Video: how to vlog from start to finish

These were all older videos that I was seeing, and then I noticed that there was an article recently that showed that the road had been closed because of winter damage. All right, that becomes more of an interesting story. I have this goal to get to. It's this longest trail. It's all uphill, so there's some challenge there, and the road's washed out. So this might be an interesting story to go after because there are some things in place that make it so that I can tell a story about the journey from beginning to end. Now, this is where research is super important. I spent a couple hours just reading articles and blogs about this hike, trying to figure out best routes, what to expect, and also just current conditions and the history behind the Butler Peak Fire Lookout. Because all of that is gonna come into play when you're actually shooting the vlog. Now you might think that's crazy. You're spending all this time just coming up with an idea, but that's important when it comes to creating videos that people actually wanna watch. You need to spend time on the idea and creation phase. And you might waste half a day trying to find a good story to tell, but once you can find a good story to tell, something that people might be interested in, it's gonna set you apart from the people who are just hitting record and shooting their day. Like that's the biggest thing here. We're trying to create interest. We're trying to create stories that people will want to watch, and then they'll want to watch more videos from.
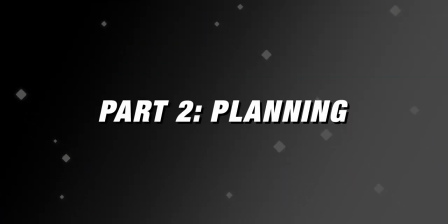Now, step 2 in the process of creating a vlog is planning. Now, I did a whole video around script writing and outlining process, and I'll link to that in the description. But let's go through my process for this video specifically. So let's go over to the whiteboard real quick, and let me just walk you through a basic story structure.
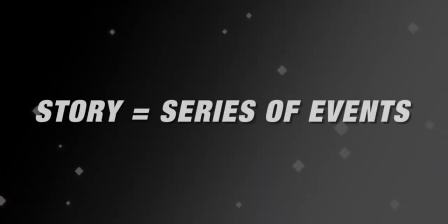So a story is made up of a series of events.
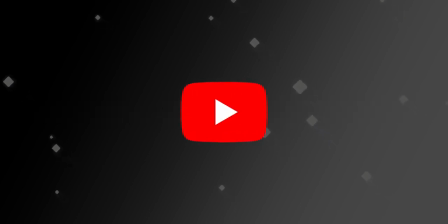The first thing is your hook, and we're talking specifically YouTube here because We want to get people interested in your video and then stay to the end and then watch another video.
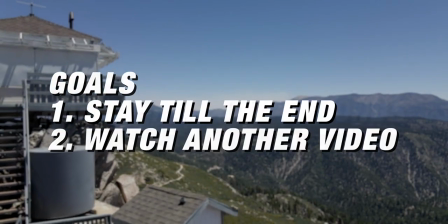So you want to start with a hook. First 10 to 15 seconds.
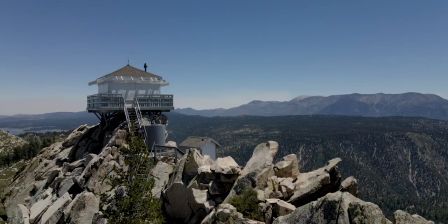This is something exciting that you either pull from what happens in the vlog, or it's something that you plan out so that it gets people hooked into your video.
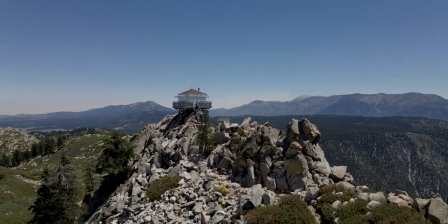So for my video, I use this opening drone shot, which gives people an idea of what's coming in the climax of this video.
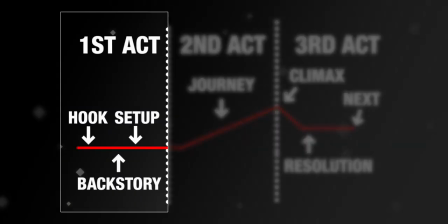So your first act is basically setting up what's gonna happen in this vlog. So in this first act, you wanna set up your problem or your conflict, and you also wanna give some backstory.
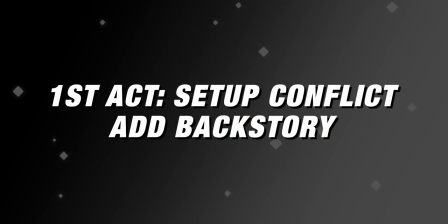And this is basically what happens before you start your journey.
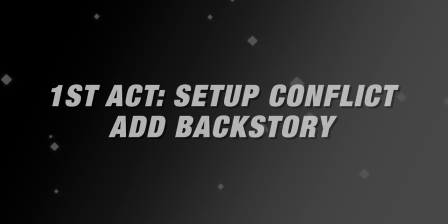So for my video, I set up that I'm trying to get to the peak of this mountain at this fire lookout.
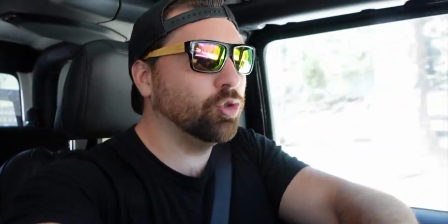And I also set up in this first act some history behind the fire lookout and just fire lookouts in general.
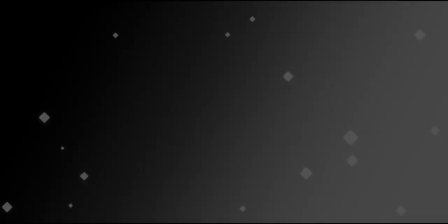Now in storytelling, there's what's called an inciting incident, and this is what sends the character on the journey.
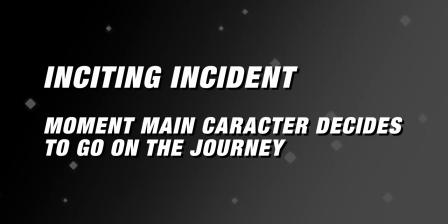So if there's something specific that sends you on the journey of this vlog, this is where you add it in.
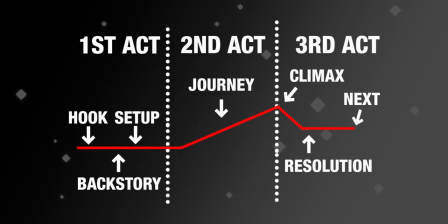Now the second act of your story is your journey.
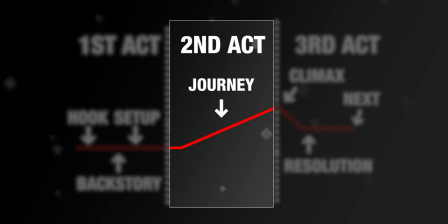And this is where you have a series of events that either take you closer to your objective or different challenges that you face along the journey.
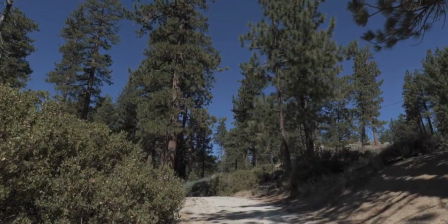So the idea is that you have different obstacles in your way. So this is all the exciting part of the vlog.
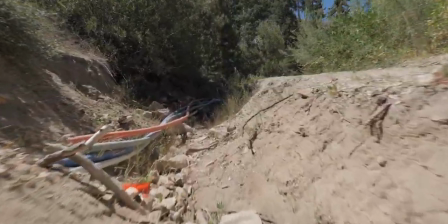This is the meat of the vlog. This is you doing the thing that you set out to do.
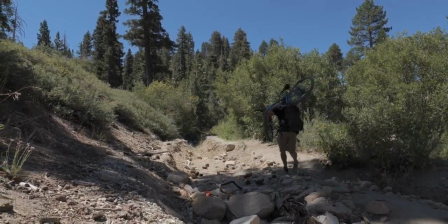So for me, in the context of this video, it's the challenge of the mountain.
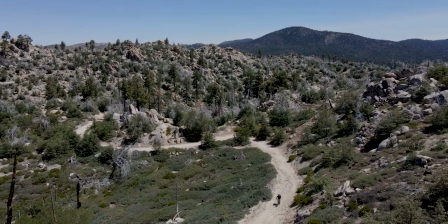It's the challenge of being in the direct sunlight, the conflict that comes with a road that's washed out,
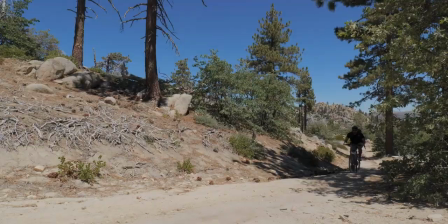like all these different elements that help drive the story forward, but also make it harder for me to get to my goal.
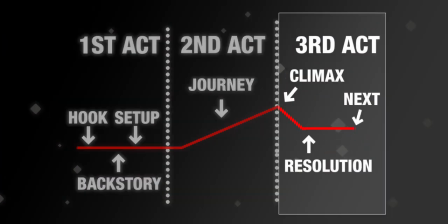Now your third act is going to be your climax and your resolution. That's where your story reaches the crucial moment.
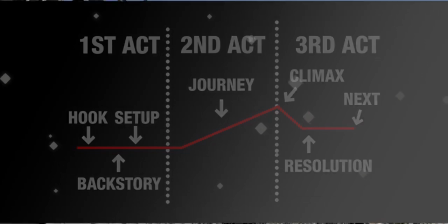You finally get to the place, or the thing finally happens that you set out to do. So for this, it's that moment when I get up to the fire hut and I'm almost there.
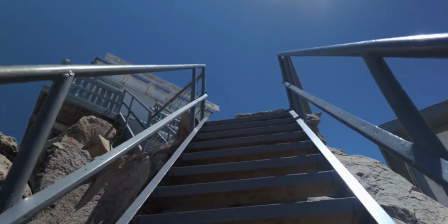That is the climax, that's the peak, and then the resolution is what happens once I actually reach that moment.
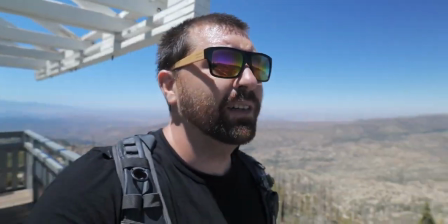So a basic diagram of how your story should be structured for a vlog is you have your hook, you grab your audience attention,
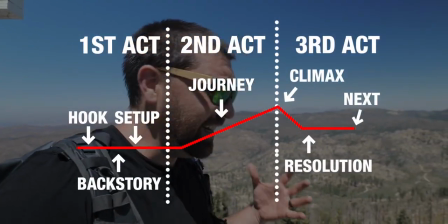you have your opening exposition, your history, your conflict.
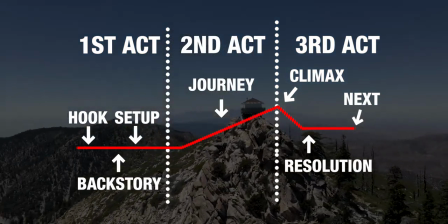That's your first act. Then you have your second act, which is all the obstacles and different things that come along on the journey.
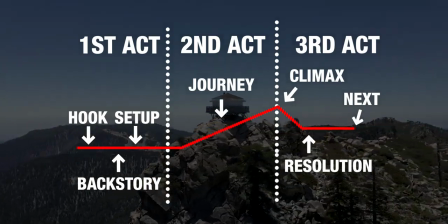You have your climax, which is the peak. You finally get to that thing that you're set out to do at the very beginning.
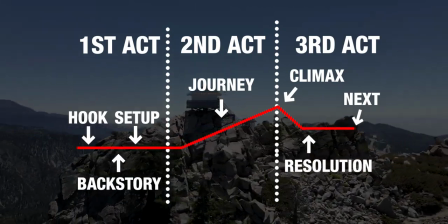And then you have your resolution, you tie everything up.